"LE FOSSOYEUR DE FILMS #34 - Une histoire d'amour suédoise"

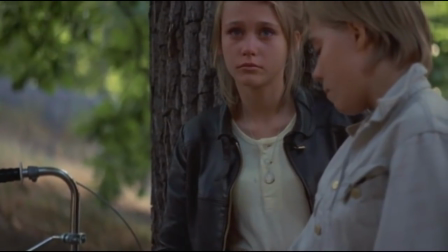Par exemple, je suis sûr qu'Anderson a voulu laisser de l'espace à ces jeunes comédiens pour qu'ils puissent oublier l'équipe de tournage et jouer juste et spontané.
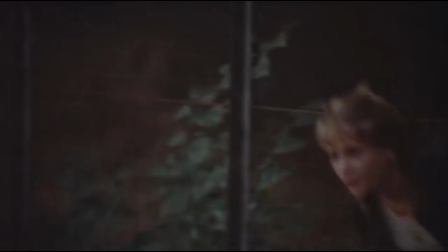Et bon coup, ça a marché. Mais cette distance, elle donne vraiment aux images un côté furtif, flottant.
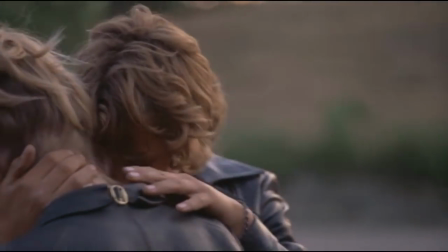Prenez le plan le plus célèbre du film, capté depuis derrière le grillage. Il résume tout.
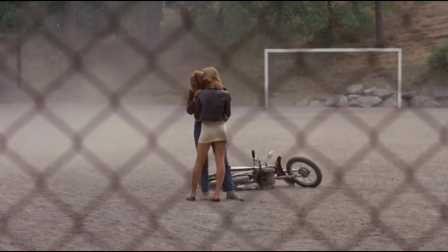On a à la fois la délicatesse de rester extérieur, et littéralement, l'enfermement de ce souvenir dans le temps.
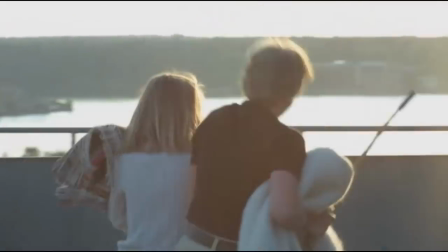Bref, cette capacité du cinéma à jouer avec le temps, elle est beaucoup plus subtile qu'il n'y paraît. Chaque auteur s'en apparaît à sa façon.
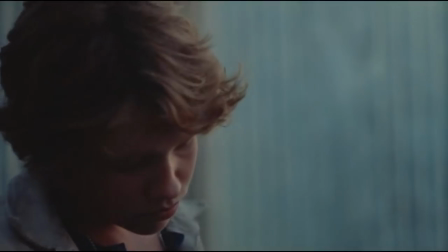Et ce qui est sûr, c'est qu'il faut un sacré talent pour arriver à ce niveau de simplicité apparente. À ce chuchotement, cette parenthèse enchantée qu'on chérit discrètement à la lisière des souvenirs.
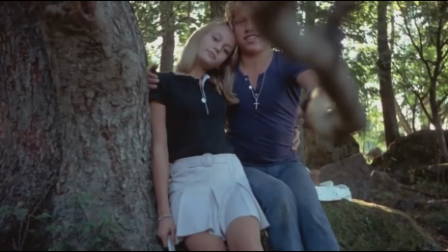Cette envie de permettre à nouveau les premières fois, et de se dire que tout ça n'est finalement pas si grave. Le temps détruit ? Peut-être. Mais ça ne veut pas dire que ça ne valait pas le coup d'essayer.
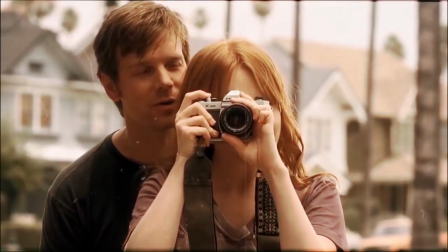Oui, non, mais non, c'était pas un film de genre. Mais vous savez, je regarde pas que des films de genre.
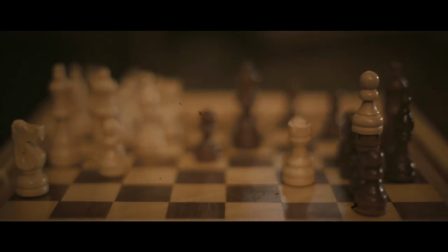Bon, si, mais c'est pas la question. Honnêtement, je sais pas si ça a encore du sens de défendre le cinéma de genre. Enfin, je veux dire, c'est encore la galère pour le financer, surtout en France, mais quasiment plus personne ne le remet en cause sur le point artistique. La bataille est gagnée, non ? Ouais, ouais, vous avez raison. C'est la merde. Bon, par contre, il est mon encuistre d'ennemi juré qui a quelques wagons d'avance sur moi. Il veut récupérer le film de genre ultime pour le conseil.
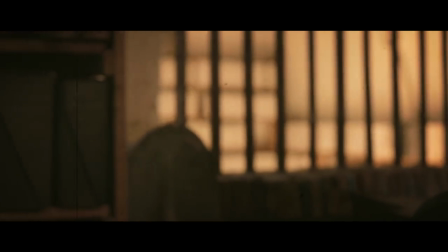D'accord, ça craint. Donc je serais pas contre, un petit indice. Ah ouais, carrément ! Bien vu ! Dame !
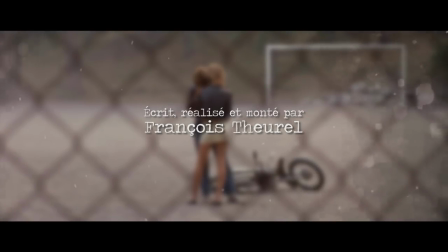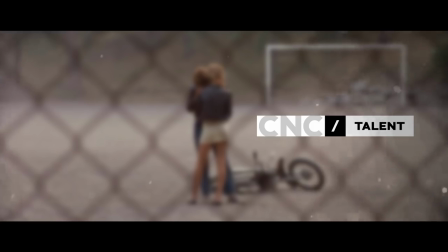Sous-titrage ST' 501